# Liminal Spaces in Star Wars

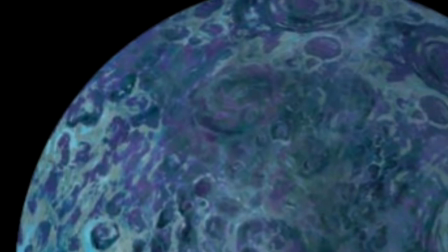239s
I also want to briefly mention the third moon of Visek,
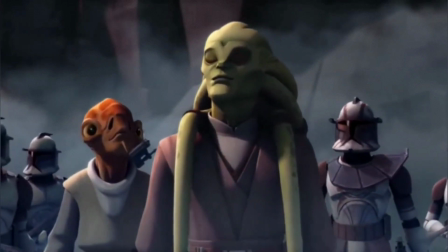243s
which is where Kit Fisto and Nadar Vebb search for General Grievous in the episode titled Lair of Grievous, which of course takes place in his lair.
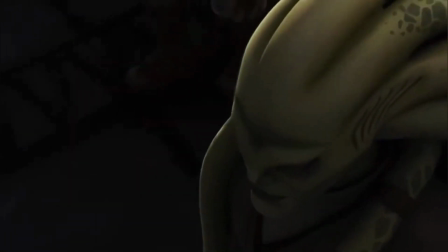251s
Crazy stuff, I know. But seriously though, this building has such a spooky vibe from the little group wandering around the dark,
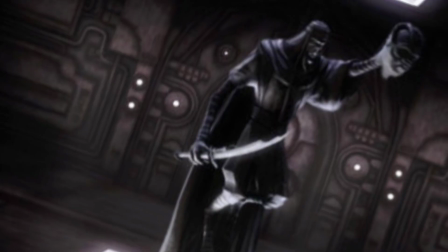258s
empty compass that definitely qualifies as liminal since they move from room to room.
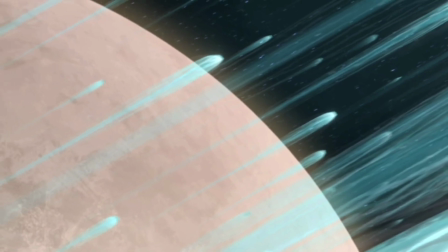263s
Lastly, from these Clone Wars places, I picked Abafar from the episode A Sunny Day in the Void,
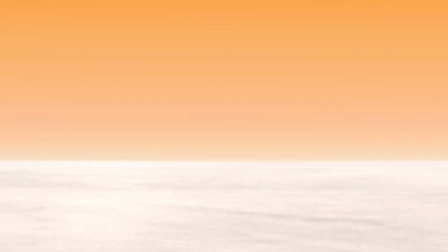269s
which is the desolate planet that had a vast desert known as the Void where the atmosphere covers the sun and tracks in the ground are not visible,
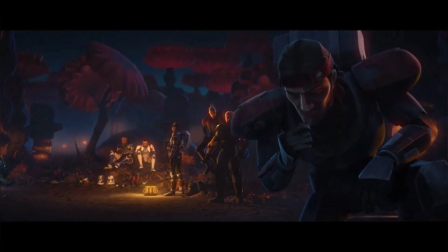278s
making it very easy to get lost. No, this really feels like a level of the backrooms to me and in the episode,
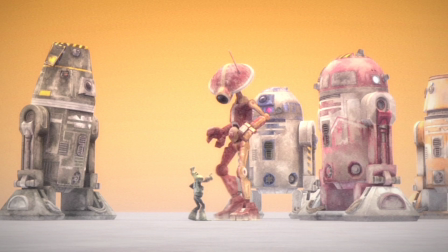285s
Colonel Gaskin and D Squadron basically go insane out here in this area that
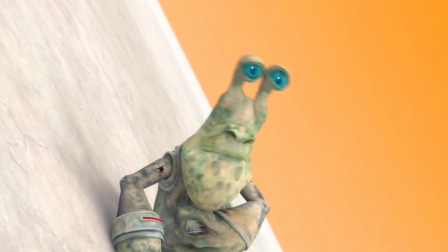290s
is terrifyingly simple and scary to imagine being stuck in in such a place.
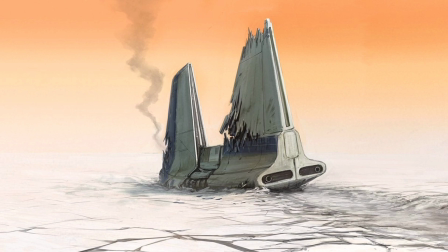295s
This also counts as liminal to me since it shows D Squad going from their crashed ship to the nearest water source.
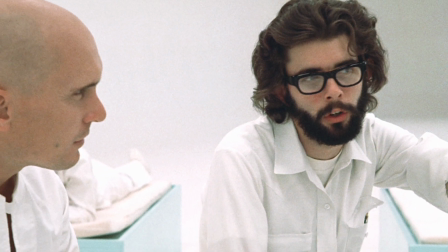302s
The 1971 George Lucas movie THX 1138 served as inspiration for this
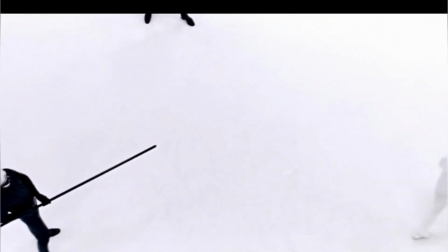309s
episode due to the void scenes in that movie which are in and of themselves quite liminal and old too.
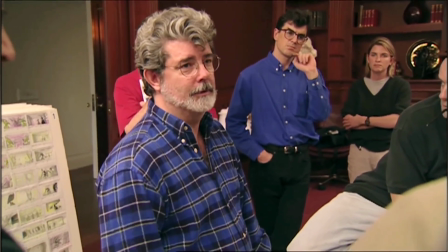315s Again it's like poetry, they rhyme. Every stanza kind of rhymes with the last one.
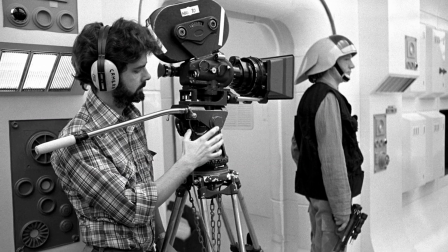320s
And I don't know if it's just me but whenever these entries are older that just makes them even more creepy for me personally.
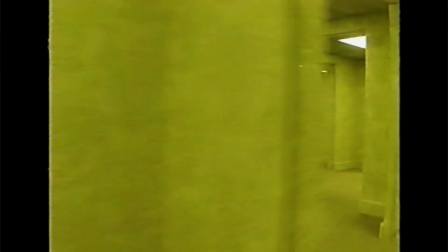327s
Now you probably heard me mention the Backrooms earlier and while I'd assume most people watching this video know very very well about them,
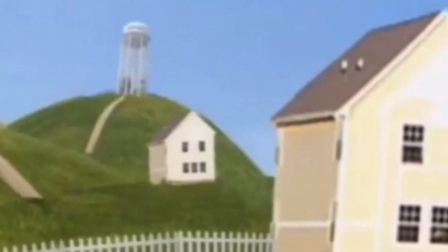334s
For those who don't, The Backrooms is a popular internet creepypasta starting in 2019,
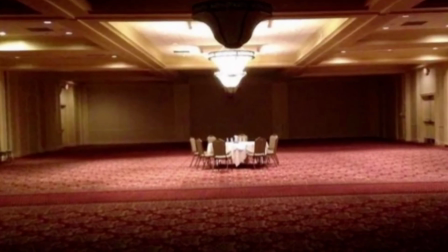340s
which basically incorporates all of the elements of liminal space horror into one cohesive story or place,
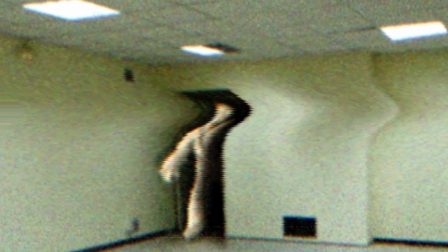347s
with a bunch of different levels and entities on each level,
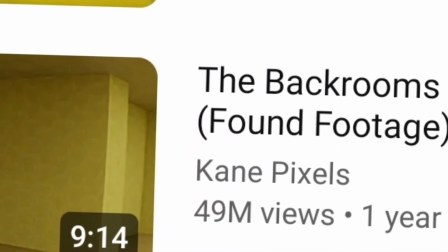351s
and a big influence on The Backrooms horror was Kane Pixels who has his own series on YouTube.
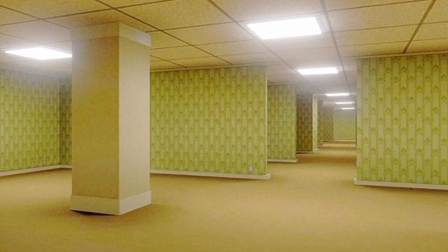357s
The most well-known thing from The Backrooms, of course, is Level 1, which is a damp,
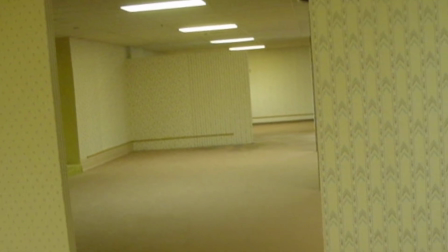361s
yellow office space with infinite cubicles and flickering fluorescent lights.
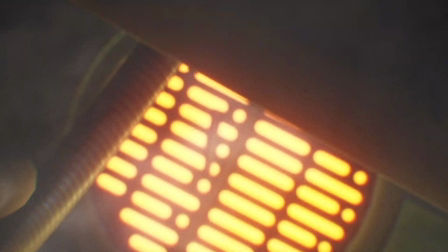366s
This brings us to our next section of the video,
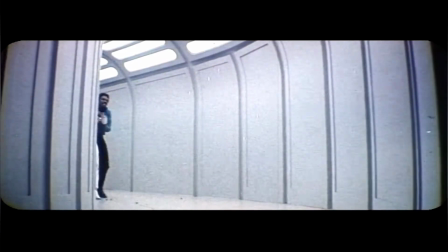368s
which is the original Cloud City scene in the first versions of the movie, and honestly the resemblance is striking.
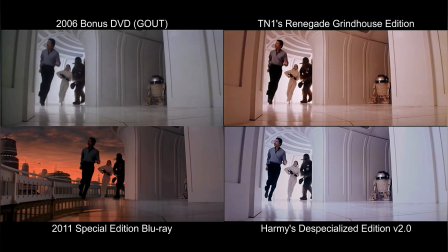376s
So basically, in case you don't know,
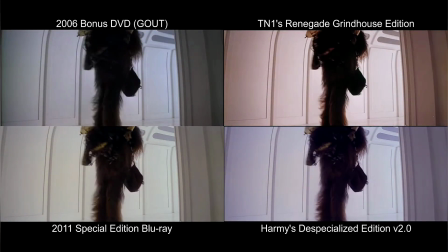378s
one special edition change that GL made over the four versions from 1980 to 2011 was the addition of windows in Cloud City.
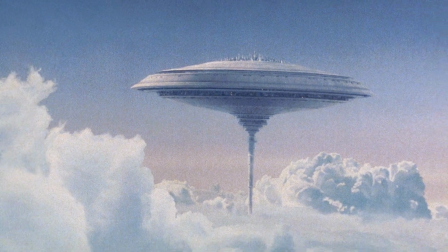387s
Which means yes, in the original version, this Tabana mining Bespin City just had no windows whatsoever
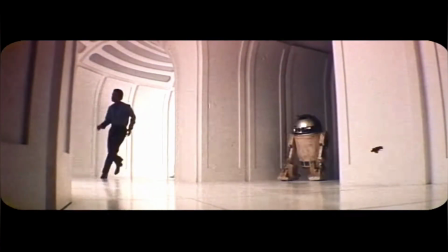394s
and was basically just this empty maze of passageways with little to no life minus a few shots.
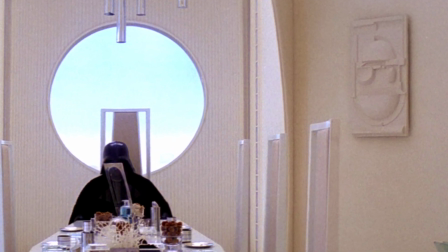400s
While it still had the same architectural and color palette designs,
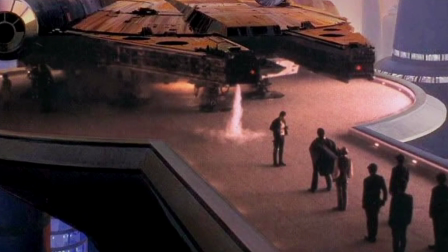404s
other than the few establishing shots on the hangar area as well as the few glimpses of Ugnaughts and Bespin citizens walking past,
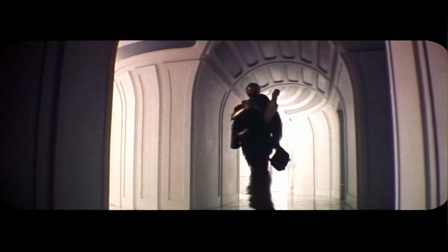412s
the majority of this sequence in the movie is just a creepy dead area of white hallways.
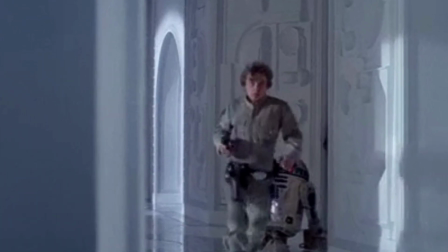417s
Many have described this as claustrophobic and somewhat uncanny due to the old nature of it.
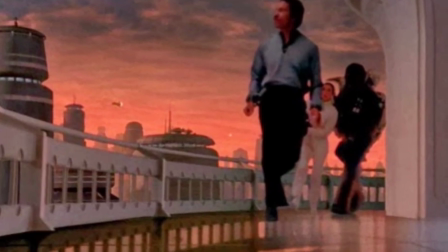423s
Later on Lucas would actually change this so that there were more windows installed in many of the rooms and corridors,
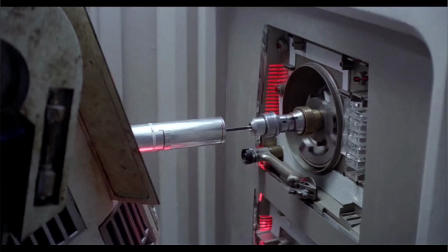429s
especially during the scene of Leia, Lando, and the other heroes vs the stormtroopers stationed there,
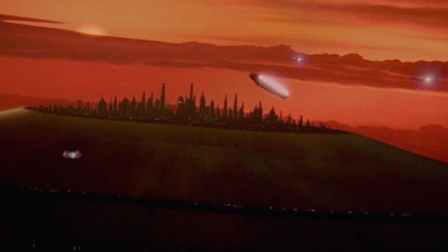435s
which produced a more vibrant orange coloration that gave the setting more breathing room.
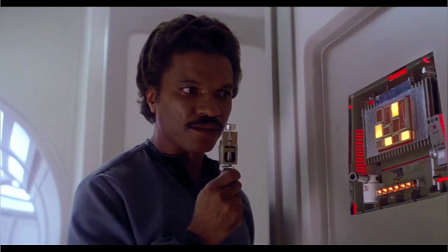440s
Also extra shots were added of the citizens outside among the buildings in the 2011 edition, making it feel even more lived in.
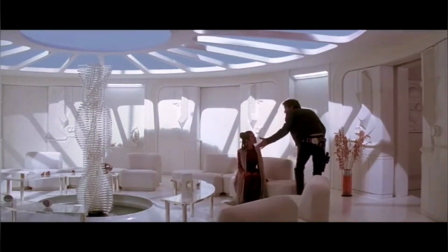449s
After the intentional changes were made, little tweaks like reflections on the glass,
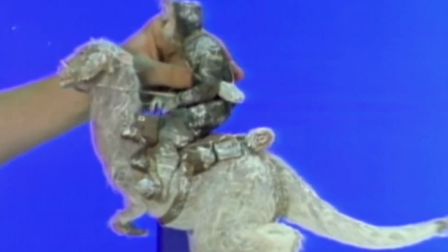454s
improved rotoscoping, and also extra characters were added to the scenes.
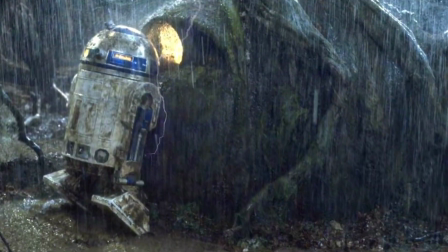458s
The original is still very haunting though, especially in a movie I at least consider to be quite nostalgic.
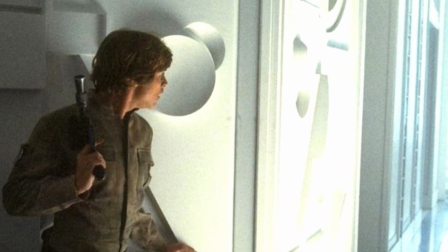465s
Can you imagine that these characters had to live in this version of Cloud City at the time?
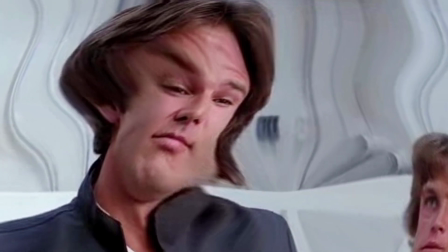470s
And apparently I also heard that behind the scenes a bunch of the actors were drunk during the filming of a lot of the Cloud City stuff, so that just makes it even more interesting.